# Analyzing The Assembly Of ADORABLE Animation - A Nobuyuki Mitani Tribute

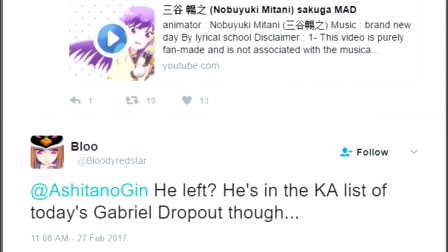I just saw a Sakuga Mad, basically a compilation video of impressive pieces of animation,
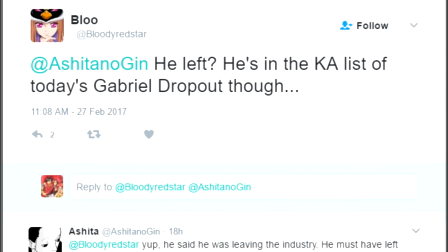linked on Twitter, with the sad news that this animator has been depressed for most of the past year, had deleted their Twitter,
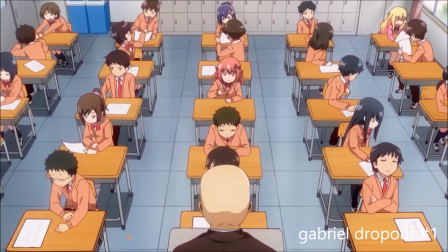and was leaving the industry. When I watched the video and saw that this animator had been responsible for many of my favorite scenes from the series they worked on,
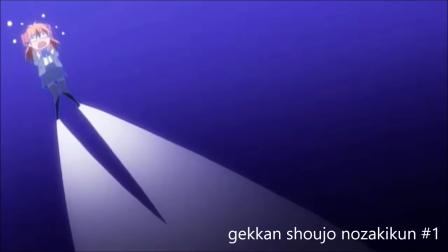I felt a need to use my platform here to do what I could to honor them in their work, to voice my appreciation of it, and to spread awareness of the great art they had produced.
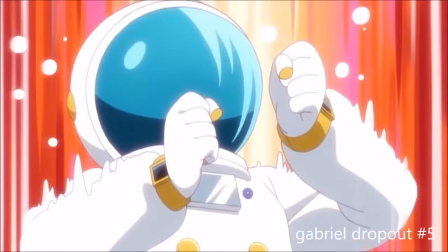Let's take a look at one of the best dogokobo animators of the last few years, Nobuyuki Mitani.
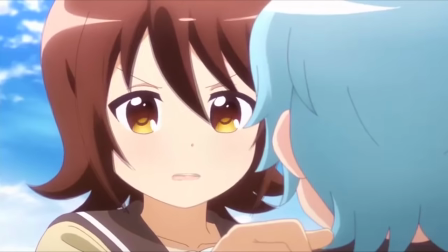Let's start with what's probably my favorite piece of his, this cut from Sancha Sanyo.
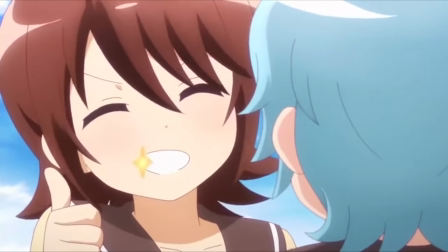It highlights a lot of Mitani's stylistic trademarks, and is just incredibly fun overall.
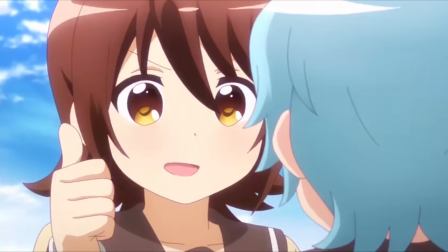Futaba's little thumbs up here seems relatively simple, but it never fails to put a huge smile on my face, so let me break down all the little things it does.
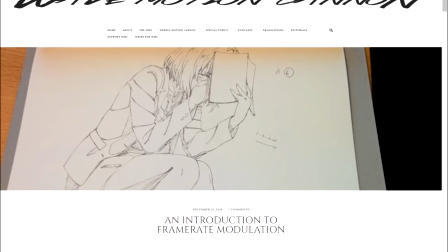Perhaps the most important thing it does to achieve this effect is what's called frame rate modulation, which I'll link a WaveMotionCannon post on below.
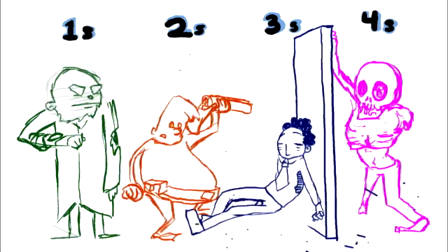Here's what it means in basic terms. Anime saves on drawings by letting most individual images linger.
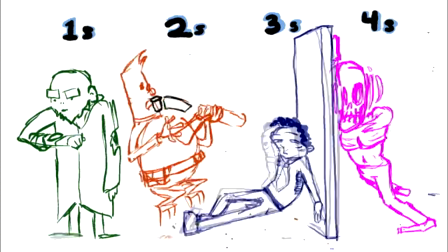If you show a new drawing every two frames, that's called animating on twos. If it's every three frames, that'd be animating on threes, etc.
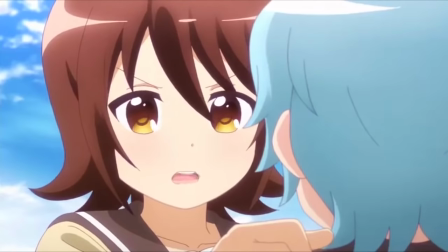Once this scene gets to the over-the-shoulder shot, it's animated on twos, but it then switches to animating on ones,
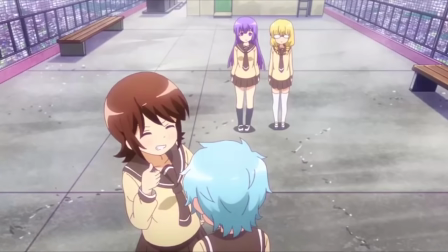a new drawing being used for every frame, which is what gives it that really fluid feel. Classic Disney generally animated on ones, and that's what made all of their stuff so fluid.
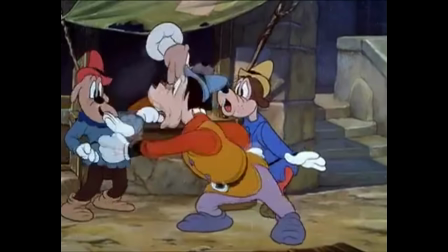So the mental association of that style with quirky visual comedy only helps this sequence.
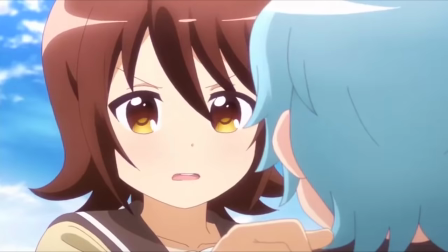Then there's the drawings themselves. Futaba's motion starts with the elbow.
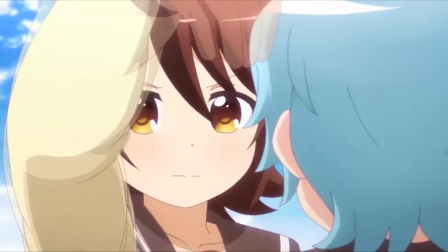It's totally absurd, and not how anyone in real life would move, but it makes it almost seem like she's some kind of marionette being manipulated from above.
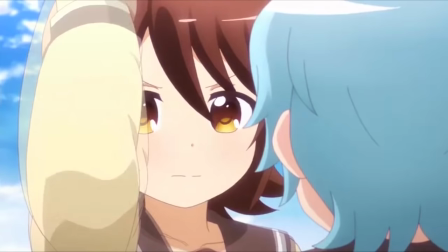That momentum carries her hand up, and once again the motion is led by the elbow, which begins to fall.
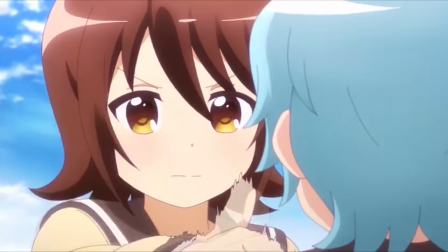All of a sudden we get a smear to convey quick motion as her hand rockets down, so quickly in fact that her thumb seems to get squished at this weird angle due to the force of that momentum. It gets whipped all the way to the left of the screen and then settles into its final position, this little shake as its motion ceases being similar to the Roadrunner coming to a quivering stop,
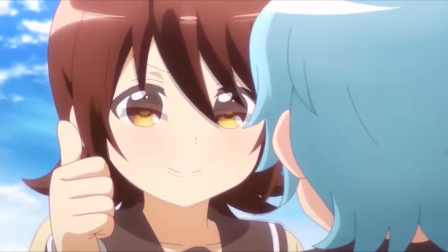and enhancing that sensation of momentum even further. The smile capping it off is also animated on ones, completing that fluid cartoony feel.
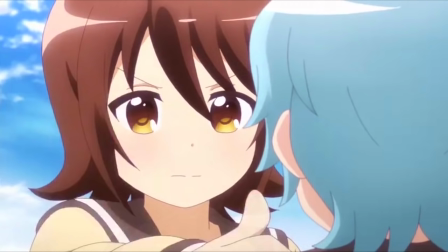The use of smears and those momentum-conveying quivers really highlight the three main spots her hand ends up resting,
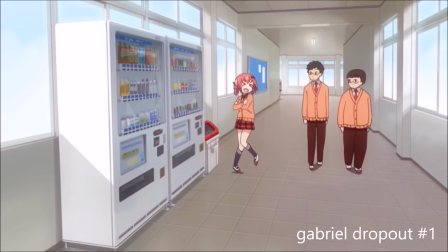and gives it a feel of getting jerked from position to position, these jumps from pose to pose being something that shows up in a lot of Mitanni's work.
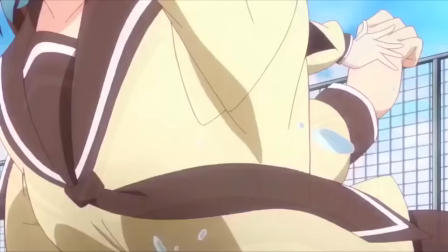The second half of this scene is just plain adorable. Mitanni takes some liberties with the proportions and gives Sasame these tiny hands while increasing the size of her head,
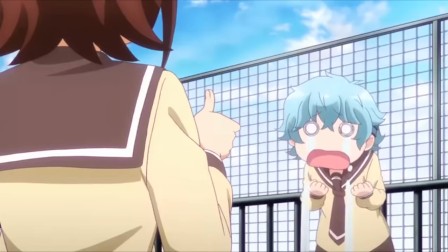which only inflates further as her face wells up with tears, and she then runs off in a strange meandering path away from the camera.
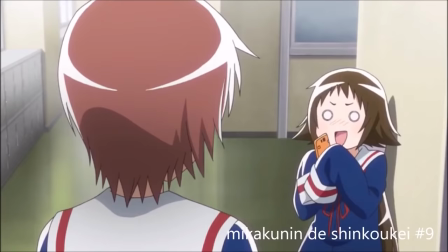This seems to be a specialty of sorts of Mitani's, goofy, often distressed, running away from or up to the camera.
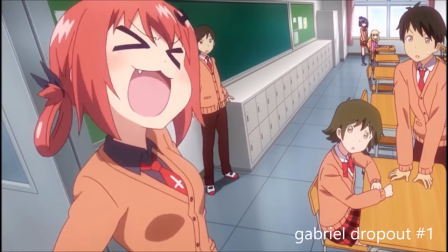The other standout of this type of scene being from the opening episode of this season's Gabriel Dropout.
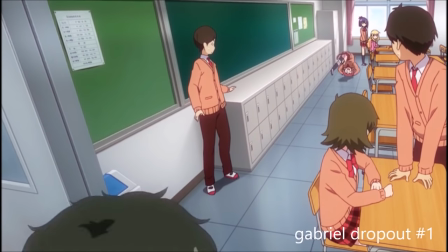It's absolutely oozing with quirkiness, and does a great job of characterizing fan-favorite Satanya right off the bat.
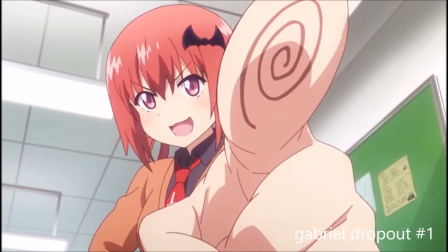Bonus points for another instance of those fun, sweeping arm motions at the tail end of it. One other feature that showed up a few times was Mitani's ability to get a bit sultry.
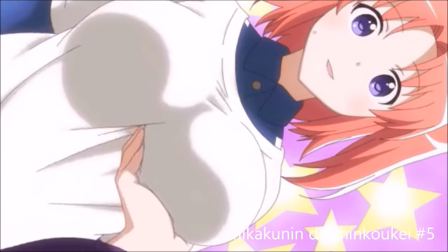There doesn't tend to be a ton of sexy scenes in most Dogokobo series, but there's a number of Mitanni cuts where he gets to show off some curves.
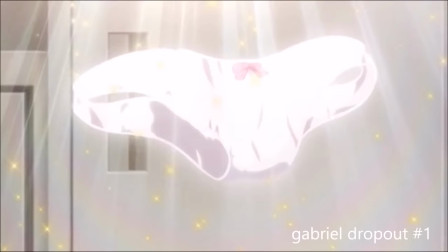And it seems he's also Dogokobo's go-to lingerie animator, as demonstrated by his handling of this scene from Gabriel Dropout.
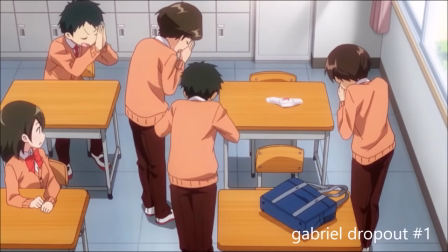Or, it seems he was their go-to. Sadly, that won't be the case from here on out.
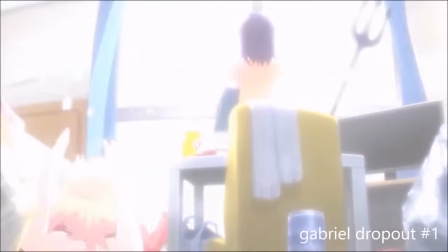I don't know the specific reasons for his departure from the industry,
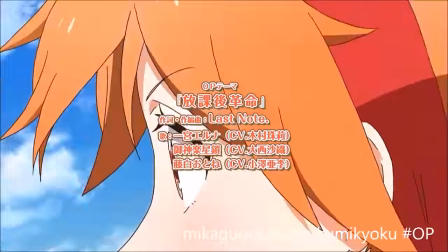but it's hard not to look at the incredibly stressful conditions for animators working in Japan, and suspect those of at least being a significant contributing factor.
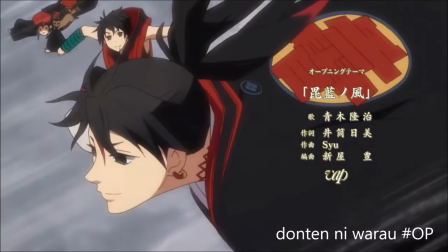Hopefully, Mitanni finds the respite he needs by taking this leave, and maybe just maybe he'll return to the industry once he's had some time off.
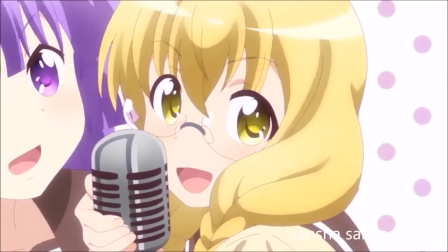As I hope I've demonstrated here, there's a lot to appreciate about his work, so it'll certainly be a happy day if he does.